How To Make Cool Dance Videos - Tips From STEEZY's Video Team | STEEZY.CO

Hey y'all, this is Clay from STEEZY and you know what we do a lot here? Film Dance Videos. We have created over 400 plus online dance classes for www.steezy.co and for each of these classes we're required to film and edit promotional assets,
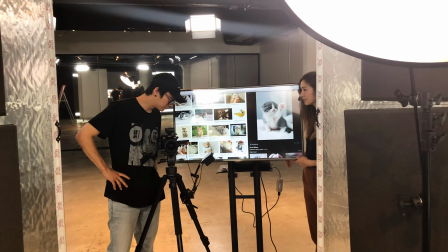13s
ads, and of course... Dance Videos. So whether you're usually in front of the camera or behind it... These awesome tips will bring your dance videos from level 1 to 5, 6, 7, 8. But not 10. That's crazy. We're gonna be going through these tips in the order of the production. So from pre-production, to actually filming, to editing. Also, we'll be throwing in some extremely helpful technical tips at the end. Let's get it. Tip number one, make the most of your location. Let's face it, the majority of dancers aren't rolling in piles of money, or even more so, aren't saving enough to afford the videos that they want to make. And that means we can't always afford to book that $3,000 an hour, five hour minimum location on Peerspace or Splacer. And that's okay. Part of the fun of creating videos is the problem-solving process. So let's pretend you have to go the low-budget route.
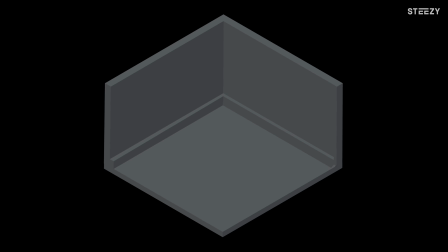60s
What do you do? Say, for instance, you know you're filming in a dance studio, and the background is plain and black.
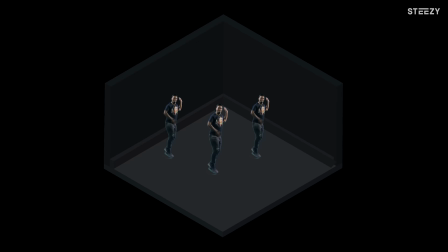65s
Being that there are only three dancers, we don't want them to look lonely in their environment. We need to give it life, energy, movement.
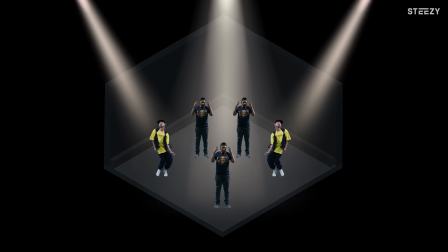72s
This could have been done by adding extras, moving lights, or just using what's around the area.
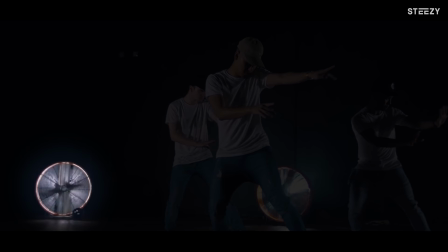77s
I knew there were some big fans in the corner of the room, so I threw some small lights behind them, used my Party City fog machine I bought three years ago,
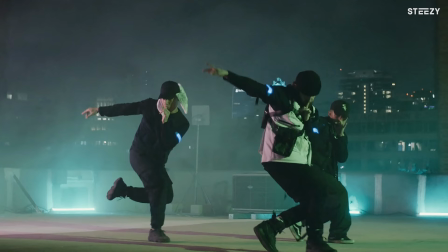83s
and that was my new set for Trevor Takemoto's video to crush. or look for depth in your environment.
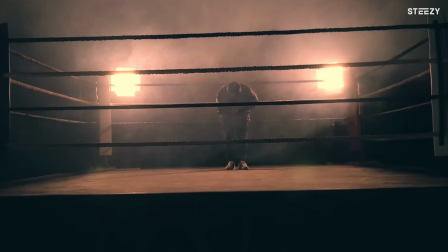88s
Fog, whether artificial or natural, diffuses and spreads light and can provide a rich background for your dancers. And dancers love to wear black, so we have to make sure that they don't disappear into the background. If you learn how to make the best use of your zero-budget environments, imagine what you can do when you have the opportunity to use a big budget location.
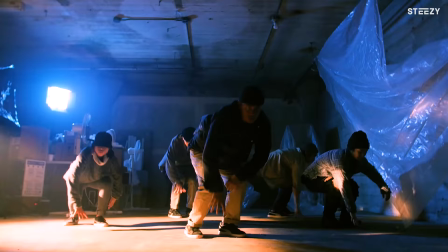106s
In the meantime, focus more on accent lighting, environmental textures, colors, and just more creative ways to use your environments that you have in mind. Just remember that filming in front of a cool wall does not make your dance video good, but how you use your environment to honor the dance is what makes it good.
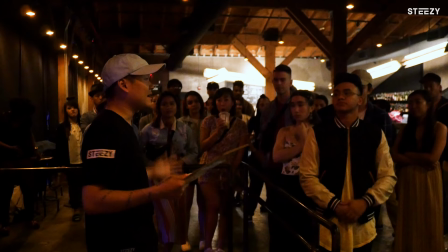120s
Tip number two, learn to choreo yourself and communicate with the dancers.
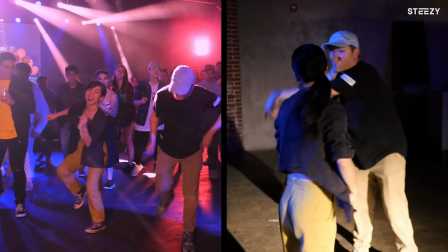I cannot stress this enough. Be a proactive videographer. You should almost never show up to a set and film a dance that you've never seen before. If you're able to, get a video of the choreography before the day of the shoot or show up to a rehearsal of theirs.
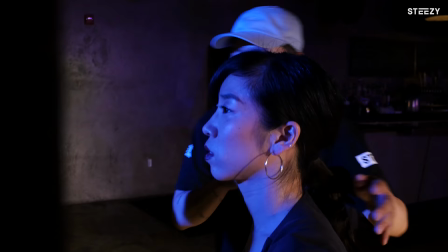142s
You should also schedule time to run through the dance and the shots with your dancers on the day of the shoot. Taking time to analyze their movements helps you pick out key moments that you want to highlight in the video.
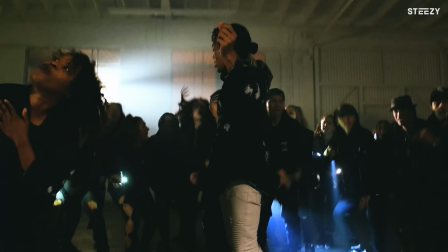150s
Watch this shot that I filmed for Laobaniga's East Coast remix. I learned the choreography from watching rehearsal videos and that allowed me to actually move completely in sync with the dancers.
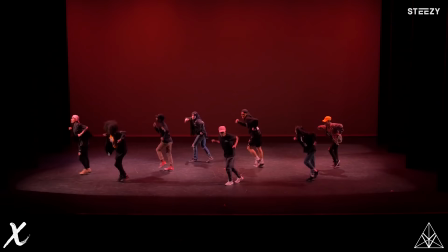163s
In the original choreography, the dancers jog in place.
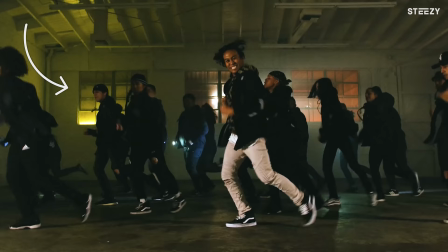166s
I felt it would be much more effective to have it travel and to time the extras in the background to do the exact same motion to make it a super cool moment. These adjustments were only possible because I spent a good amount of time in pre-production communicating with Lyle and of course learning the choreography.
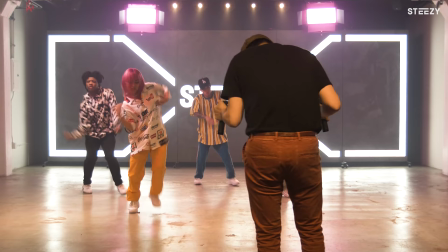180s
Tip number three, it never hurts to get a clean full coverage shot. When you're filming, get a full body safety shot, whether it's wide angle or super compressed. Get a shot that doesn't cut off any arms, legs, tentacles, heads, whatever it is, yadda yadda yadda.
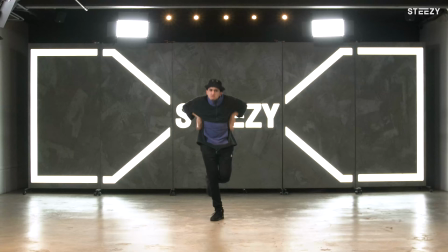193s
Trust me, you'll thank yourself later for getting that shot, whether you use it in the final edit or just as a reference for musicality.
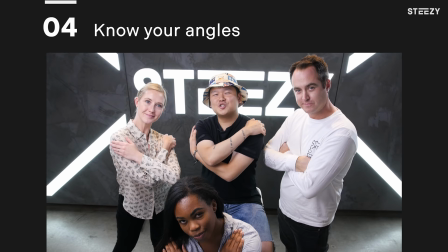199s
Tip number four,
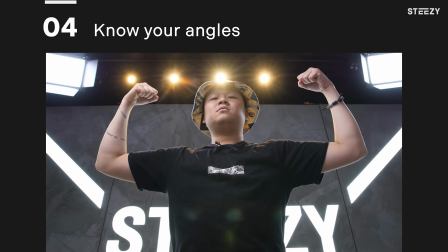200s
high angle shots show formations. low angle shots show power or double chins this is a generally well-known idea
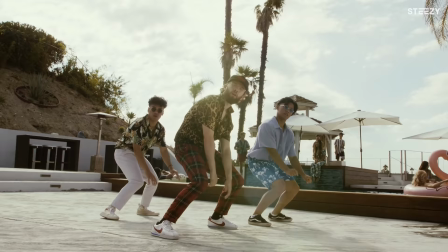209s
psychologically low angle shots make the subject seem more powerful and prominent this is a
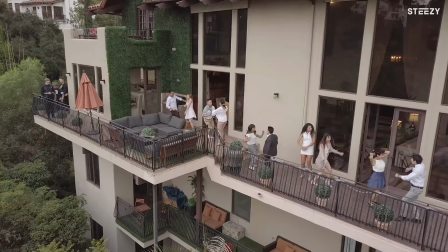214s
really effective angle to use for accentuating moments in a dance high angle shots could have the
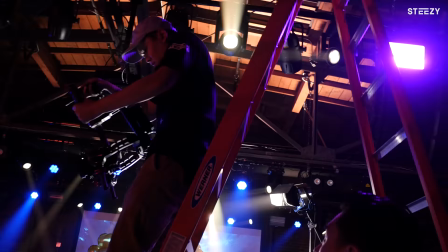218s
opposite effect and make the subject seem inferior or less powerful but in dance we often use blocking and formations to
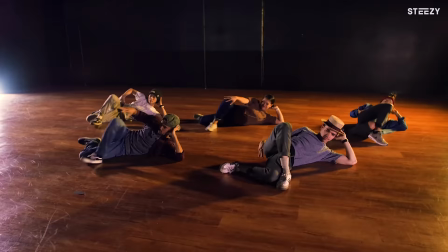225s
guide and please the viewers eyes from all angles the high angle allows us to see these formations and patterns in their entirety,
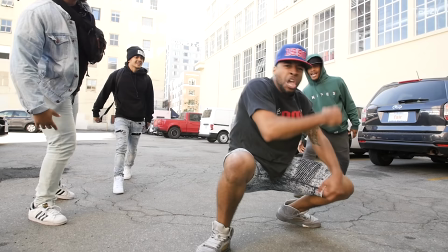231s
which is an essential part of a choreography. You'll notice that freestyle videos are rarely filmed from a high angle because there aren't really any formations to show. Tip number five, when editing, cut on actions, especially big motions. When making dance videos, I always say, honor the dance, but how do you dishonor the dance?